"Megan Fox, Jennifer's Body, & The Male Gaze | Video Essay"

In the words of Oscar-winning screenwriter Diablo Cody, The studio had a very strong, unshakable belief that this movie needed to be marketed to young men, specifically.
So that was who they... Which came because of me, I'm assuming. Yes, yeah, exactly. I got a very memorable email from from a marketing person at the studio once. Right. I, you know, had sent him this articulate defense of the film and here is how it should be marketed. And I said, what specifically are you thinking? And he wrote back. Megan Fox hot three words in terms of what is the value of this film?
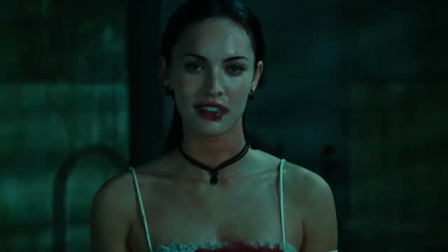538s
What makes Jennifer's body a great piece of feminist horror is that it is actively subverting all the conventions I've talked about so far.
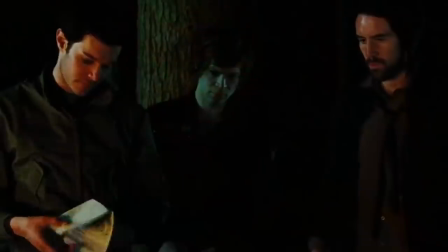546s
It invalidates the virgin trope since, instead of representing virginity as a blood armor,
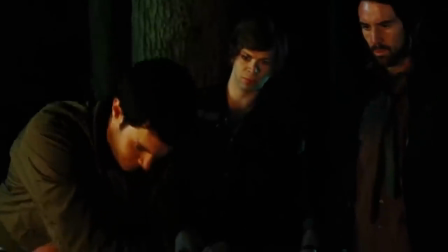552s
Jennifer is killed in the beginning because the band thinks she is, precisely, a virgin.
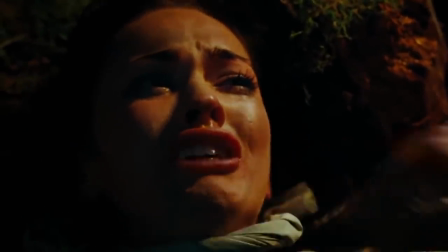560s
You could still argue that in the end, she dies first, perpetrating the first girl trope.
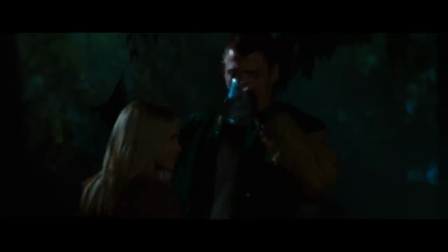566s
Also referred to as the Whore, it consists in killing first the sexually active,
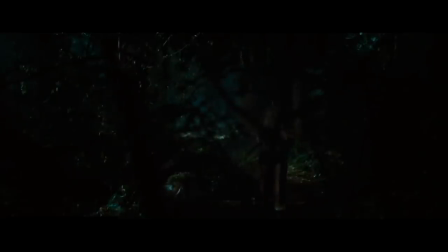572s
usually blonde girl, because she is supposed to be corrupted.
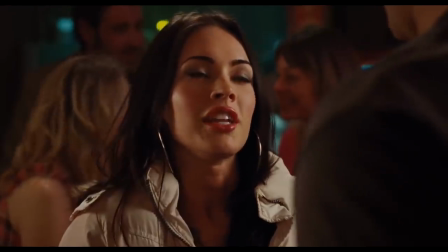577s
But it is because Jennifer was not pure and innocent that she survived the sacrifice, and was empowered by it.
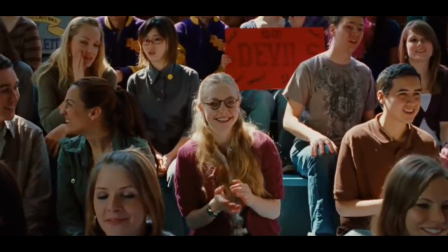585s
The same thing applies to Nidhi.
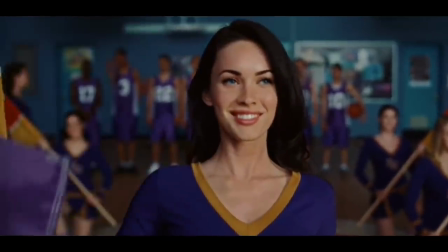588s
She is the heroine and she comes across as more innocent than Jennifer, but she is not a virgin either by the end of the movie. The director is also taking away the erotic way in which heterosexual sex is shown in the horror genre,
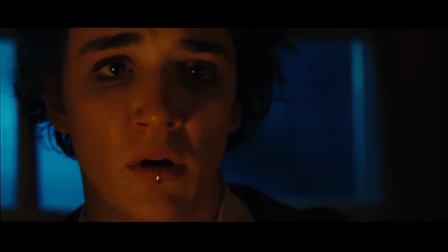603s
where women are always the objects of desire.
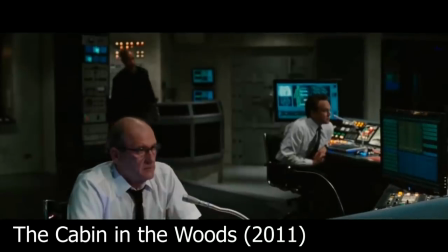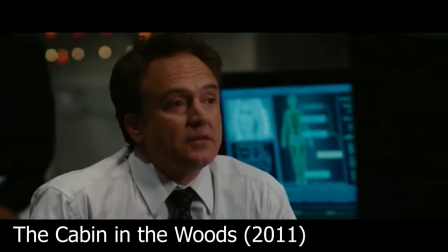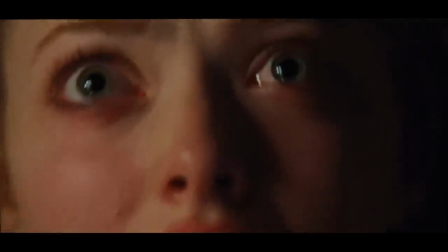620s
Instead in Jennifer's body,
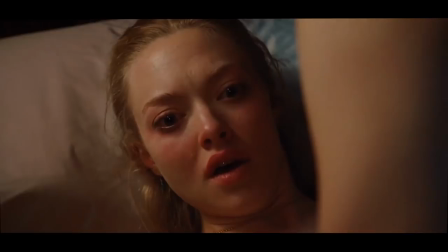622s
the scene between cheap and needy is goofy and awkward and the female body is shown in a terrifying light.
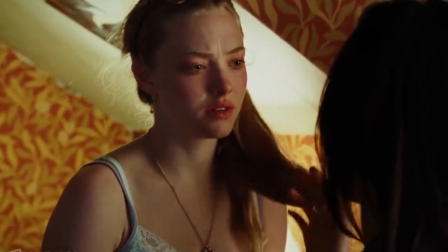630s
In fact, the more steamy scene of the film is between Jennifer and Nidhi.
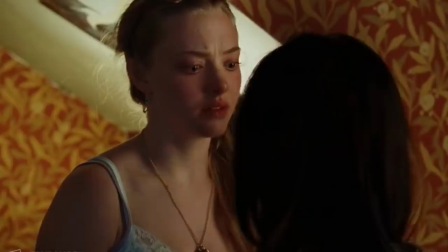635s
Rather than appealing to heterosexual male scopophilia, it is charged with meaning.
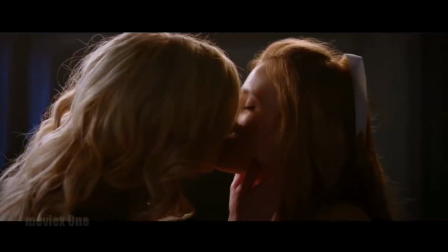642s
Take for instance this scene in Mack G's The Babysitter.
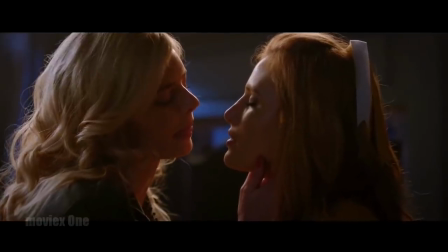646s
The audience is not familiar with Bella Thorne's character and there isn't actually a close relationship between her and Bea,
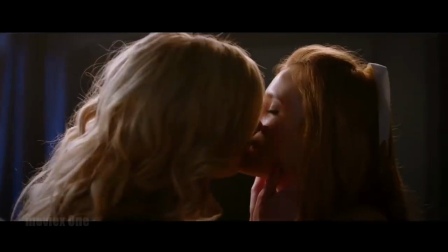653s
so the presence of this sequence is completely gratuitous and filtered through
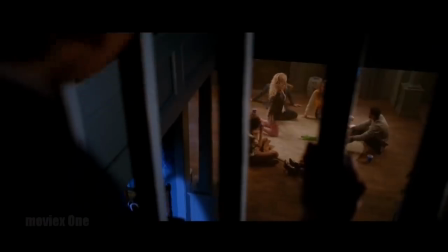659s
the reactions of the male characters because it is done for the consumption of a male audience.
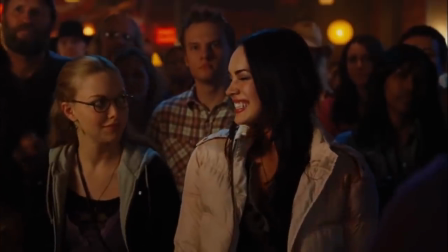665s
But here the whole film focuses on the relationship between the female characters and the kissing scene does more than being there.
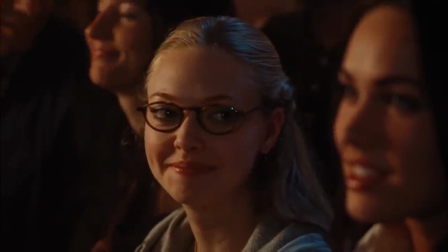674s
It carries the theme of the almost symbiotic nature of their friendship,
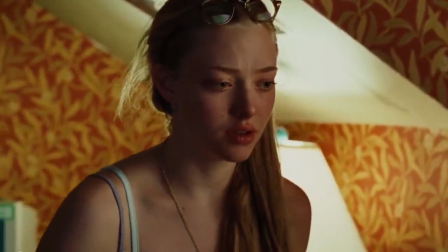679s
directly stating for the first time in the film that both have romantic feelings for each other.
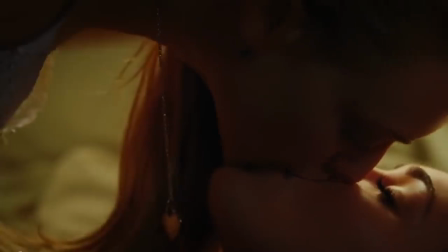684s
Feelings they can't really make sense of but by being inseparable best friends.
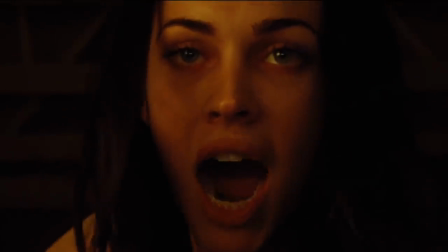690s
Not only that but after watching Jennifer seducing and killing boys
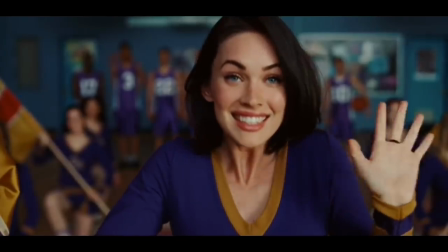694s
it shows that only with Nidhi she allows herself to be vulnerable and loved.
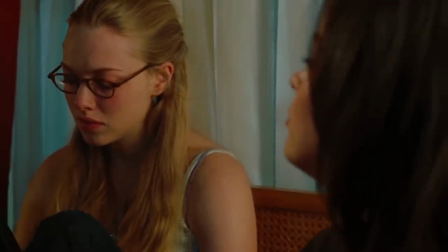700s
After all it is after this scene that she opens up to her friend about what happened the night of the fire.
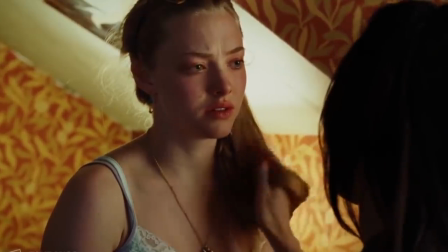706s
To me, this also shows how truly intimate they are, in contrast to their relationships with the men in the movie.
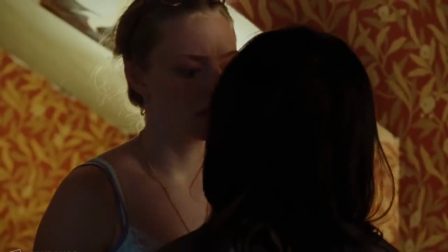713s
Just look at the differences between this scene and the one between Chip and Niddy.
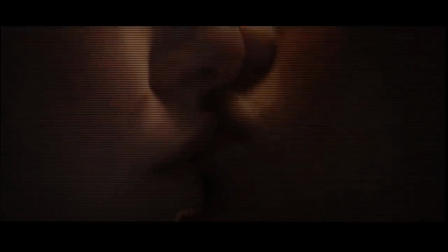718s
On the one hand, you have extreme close-ups which emphasize that sense of intimacy and closeness.
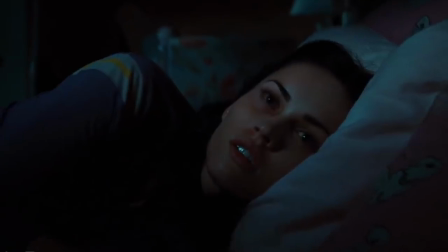724s
On the other, you have awkwardness and horror. That's what makes the death of Jennifer in the end much more meaningful.
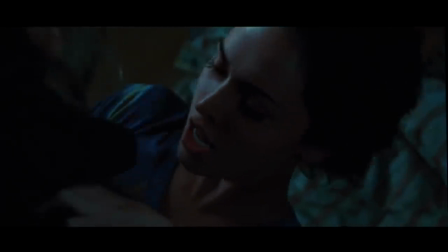732s
She fights Niddy until she breaks her best Friends Forever necklace. Seeing the symbol of their love gone is what really hurts Jennifer,
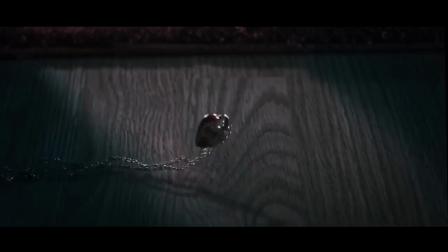741s
because it means that she has lost the most meaningful relationship she had in her life.